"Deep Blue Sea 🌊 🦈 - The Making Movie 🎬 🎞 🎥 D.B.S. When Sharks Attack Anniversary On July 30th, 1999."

You can look at it swimming, circling around, coming to you, biting you. There's a lot of times when the actors aren't acting,
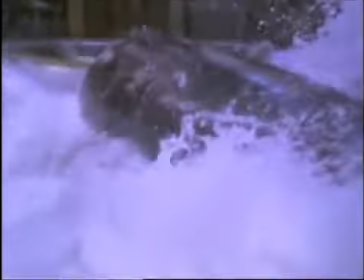8:29 they're just reacting and having an 8,000 pound shark thrashing and throwing water at you, that's not fake, you know, that's like a real thing.
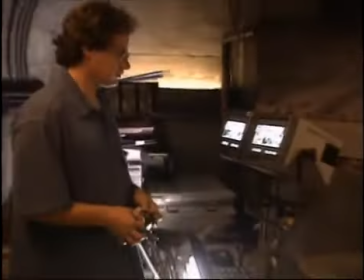8:36 We took the approach of like, let's recreate the shark. So we basically have tried to mimic the entire shark in one piece.
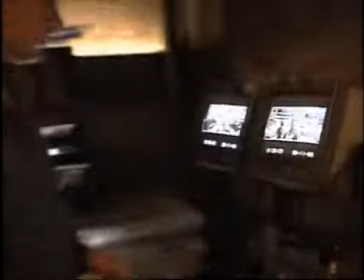8:43 And in Jaws, for instance, they had pieces of sharks. They had a head, they had a side. And here we are 20 years later, technology, everything's advanced incredibly.
She's sleeping like a baby.
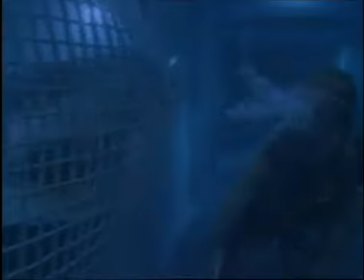8:57 The shark actually swims on its own. Inside is much more akin to aerospace technology.
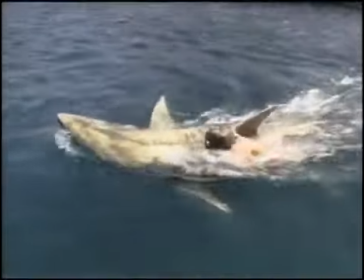9:02 I still don't believe that that thing isn't real. They are computer driven so that their actions in the water are completely natural. They've been modeled after actual footage of Mako sharks swimming in the waters.
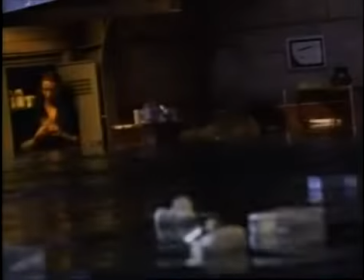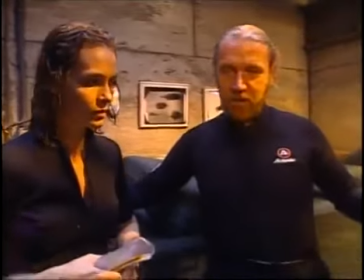9:24 You will be running this way over the coffee table and then behind the desk.
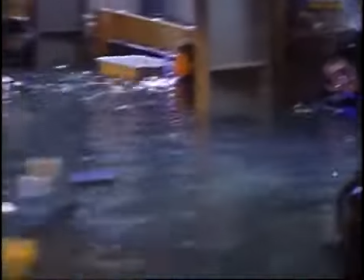9:29 Then the shark will rip the desk apart.
The number one thing with sharks is they're always cruising kind of slowly.
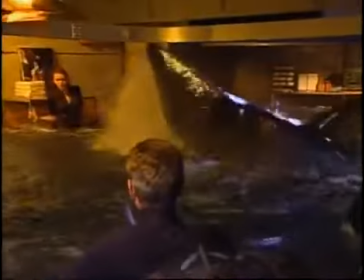9:35 When they snap and go, it's this incredible burst of energy. One of our biggest challenges was actually capturing that speed and energy for these lunches.
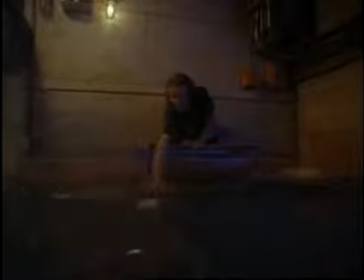9:46 It's in my bedroom where I'm kind of confronted by a shark.
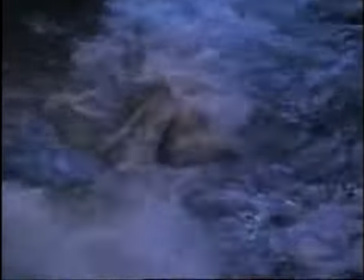It's fantastic to do because you're at such close range to it. And it literally comes up there, you know, to my nose and attacks me.
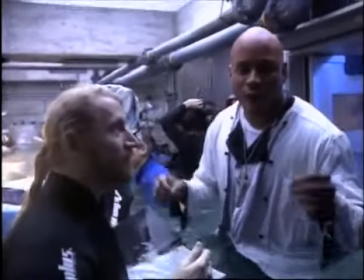10:10 Big time Hollywood horror, action, suspense, drama. Today, I'm battling the sharks. The shark, this particular Gen 1 shark, in my kitchen.
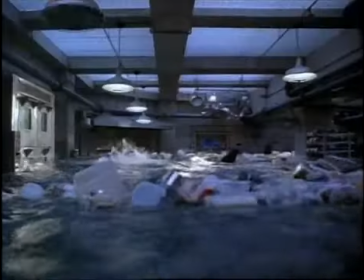10:22 He's chasing me.
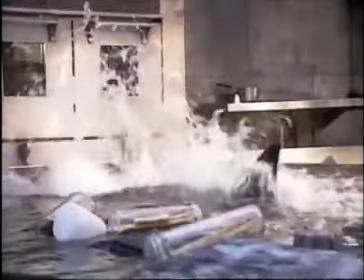10:27 Action!
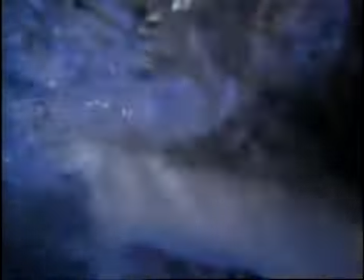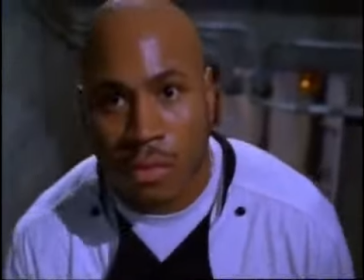10:33 The same shark, by the way, when I got barreled by the seawater.
Three, two, one, go!
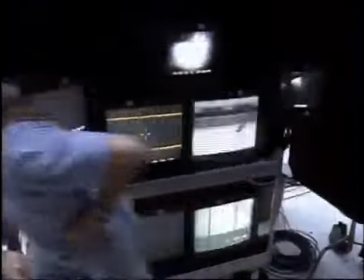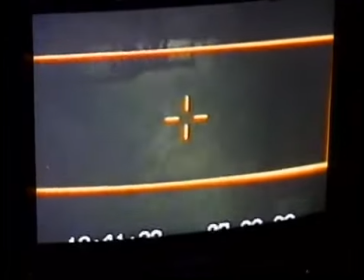10:48 Put it this way, you see I'm bleeding already, so let's leave it at that.
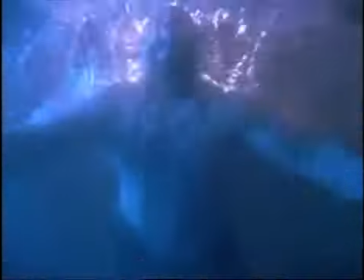10:55 One of the most interesting things of this film is that the sharks enter man's environment. Here the sharks are going inside of corridors, they're going inside kitchens, they're going inside of bedrooms. And yet that world's still flooded, so it's their world. So there's very specific things that were storyboarded that the shark had to do.
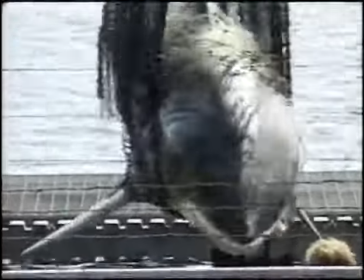11:11 And action.
The Walt Conte of sharks are huge, powerful, incredibly fast machines for something that big.
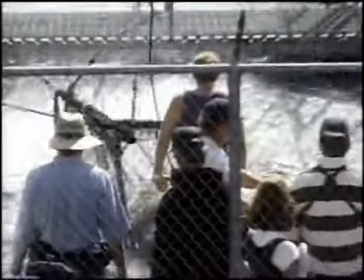11:19 It's really frightening. It'd be like dancing with an automobile on a freeway. In a lot of cases, we're opting to either do things at a slow speed or do them as a visual effect, as a CG shark.
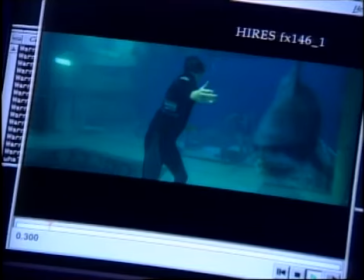11:31 Right here, we have a very typical scene for Deep Blue Sea, which is basically a shark eating a person like this.
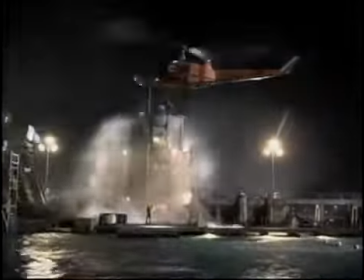11:41 This scene, however, was quite complicated. First of all, we had to go to Mexico to these giant tanks where there's a Titanic and build
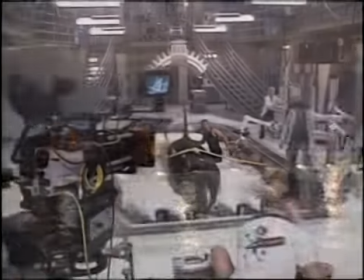11:49 our sets and to get this very powerful moment where the shark actually comes and grabs him.
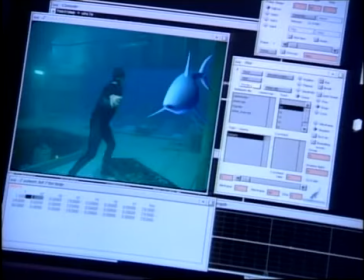11:55 We couldn't do it even with the animatronic shark, not to even mention a real shark because they are really hard to train to be gentle.
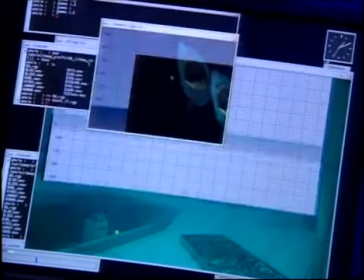12:02 So we created it in the computer.
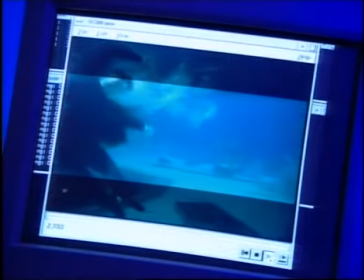12:04 Then we had to have an actor do a certain kind of a stunt where it looks like he's being grabbed by the shark and when those elements are put together, it seems pretty real. This guy is Mr. Stunt Guy.